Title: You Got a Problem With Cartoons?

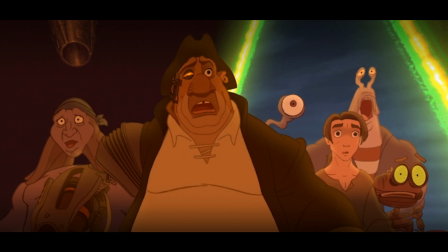And this is where I reveal to you that this video isn't about Treasure Planet or Pixar. This video is about the Spider-Verse.
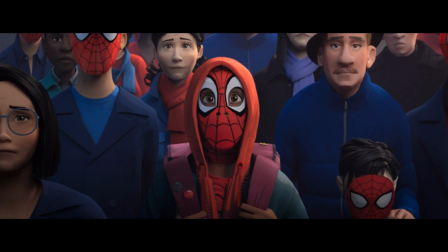But even to approach what some have dubbed the non-photorealistic rendering and the animation style of the Spider-Verse films,
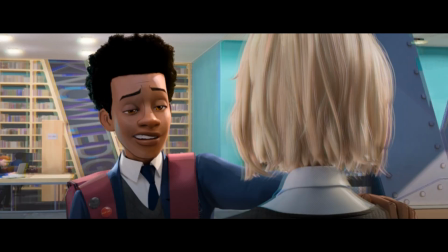we have to acknowledge that these films start with a 3D chassis, whereas Treasure Planet had more of a 2D chassis.
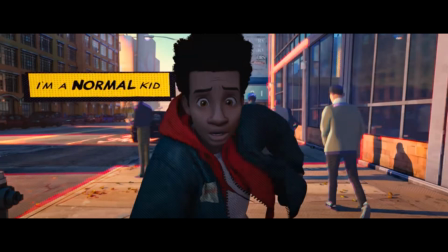When Miles first gets his powers, he's depicted running down the street and panicking, and he reassures himself, it's a normal spider and I'm a normal kid.
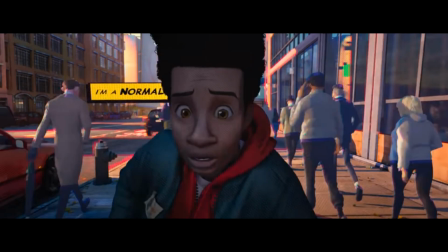His face is captured in close-up, and you can almost see the non-textured 3D model of Miles under the layers of 2D expression lines,
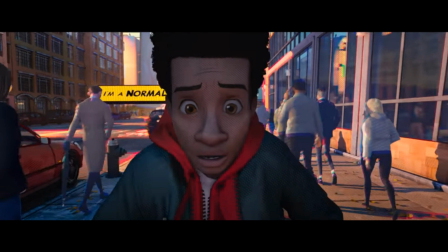diagonally shadowed hatch lines, and Ditko dots. I mention this to highlight that 3D animation is still very much the hegemonic norm for feature animation film.
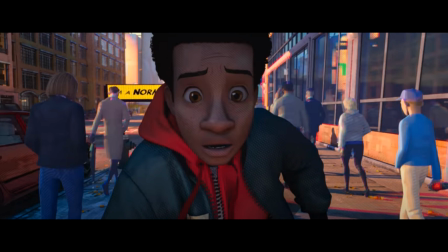And one need not look any further than this year's top-grossing film, Illumination's The Super Mario Bros.
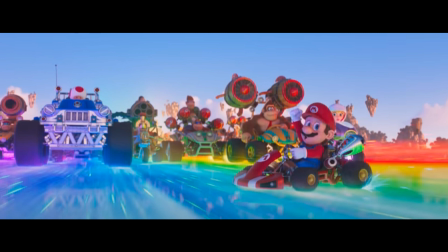Movie, which made over $1.3 billion in the worldwide box office.
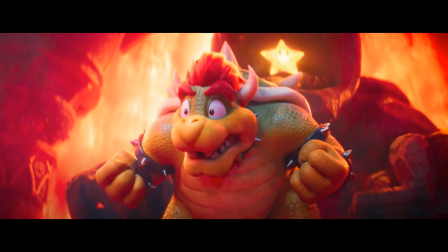But in looking at the current historical moment, there appears to be a counter-programming developing to the hegemonic 3D animation style.
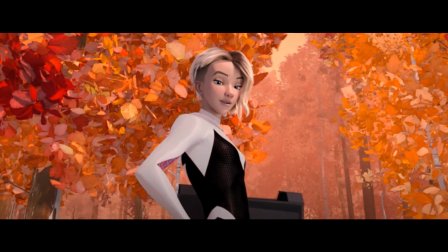Films like Into and Across the Spider-Verse, along with a handful of other films,
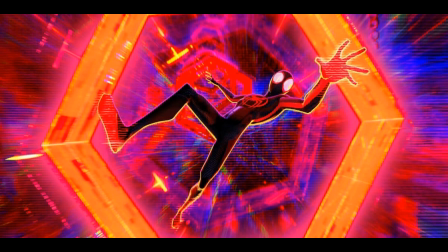are attempting to initiate a broad-scale shift over to what I have dubbed an incomplete
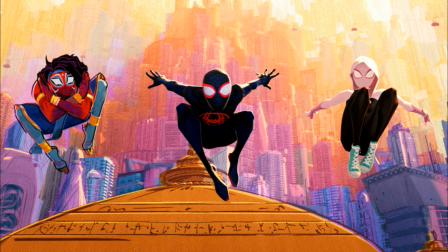2.5D animation. I would even say that Spider-Man Into the Spider-Verse kicked off this moment back towards
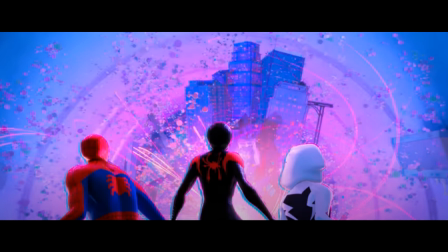2D animation styles when it exploded onto the scene in mid-December of 2018, creating a word-of-mouth buzz that helped make it successful in the box office.
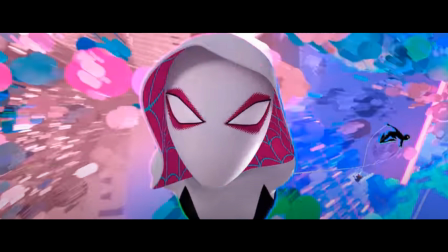The film was so influential to animated feature films as a medium that in the years since Into the Spider-Verse,
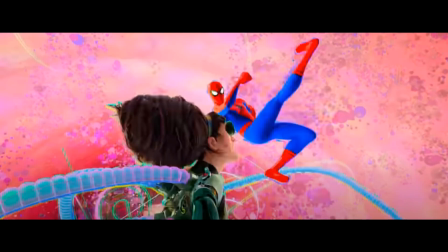nearly every major animation studio has picked up the style and attempted to run with it, while Sony greenlit 2 sequels, the first of which is Across the Spider-Verse.
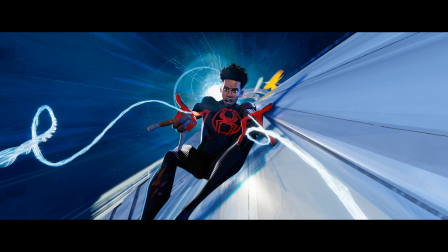It was immediately successful at the box office and continues to advance the style with more diverse stylistic choices within the animation,
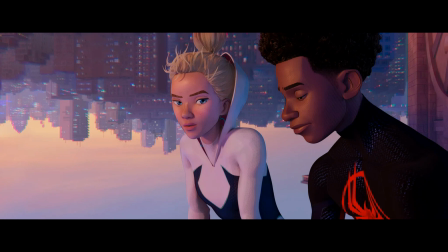but more about that later.
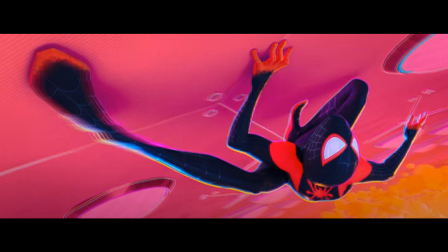The incomplete 2.5D style I'm speaking of should be familiar to most film goers and streaming aficionados at this point, but just in case, let's cover some of the influences the style pulls from.
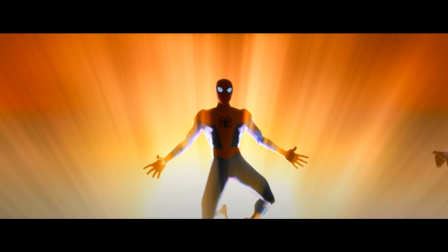The animators of Into the Spider-Verse imply that their biggest influence is, of course, comic books.
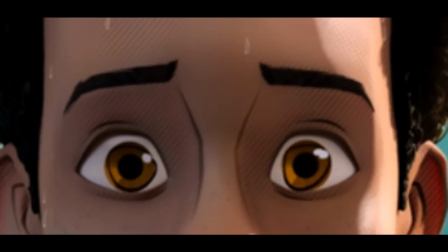This influence can be located in the many hatching lines that indicate shadows, the frequent inclusion of speech balloons,
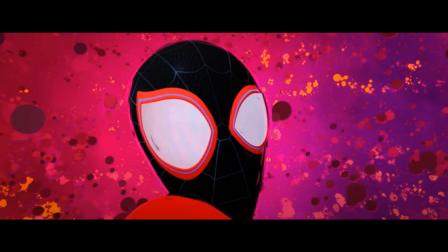and especially the enormity of Ditko dots that appear throughout both Spider-Verse films.
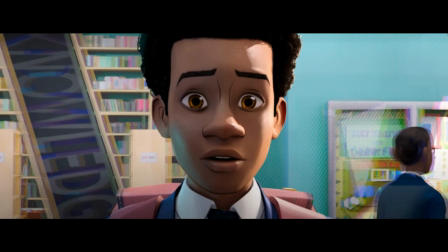Not to mention the constant color mismatches that surround characters and environments,
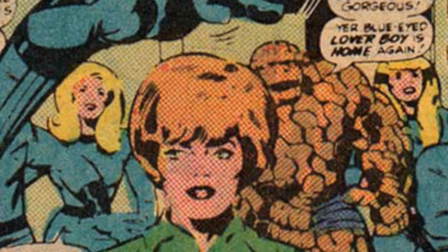which simulate the color mismatching that would often occur when comic books were being mass-produced during the golden age and silver age of comic books.
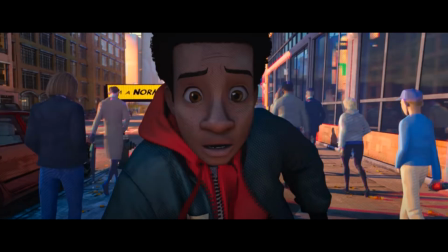Here's one great example of everything I just mentioned from the moment I showed earlier when Miles was panicking. Boom, hatch lines on his face, Ditko dots on his jacket, speech balloon of his thoughts in the background.
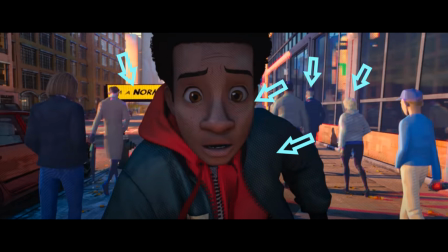And the characters in the background begin to color mismatch to imply distance from the camera.
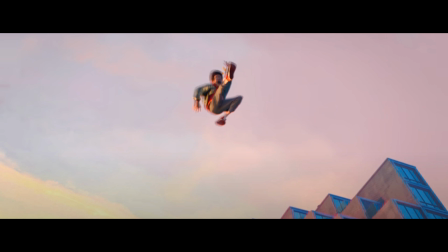Now check this out. After Miles nearly gets hit by a taxi, only to be saved by his new spider powers, he springs into the air, and the higher he gets into the air during this jump over the taxi,
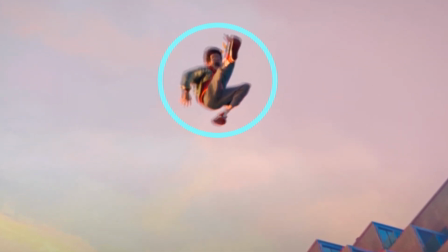the more his colors begin to mismatch, and the more he becomes Spider-Man.
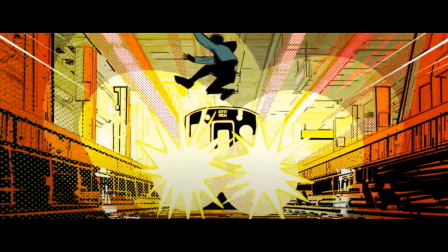There are also many of what Danny Dimian, the visual effects supervisor of Into the Spider-Verse, has dubbed pop frames.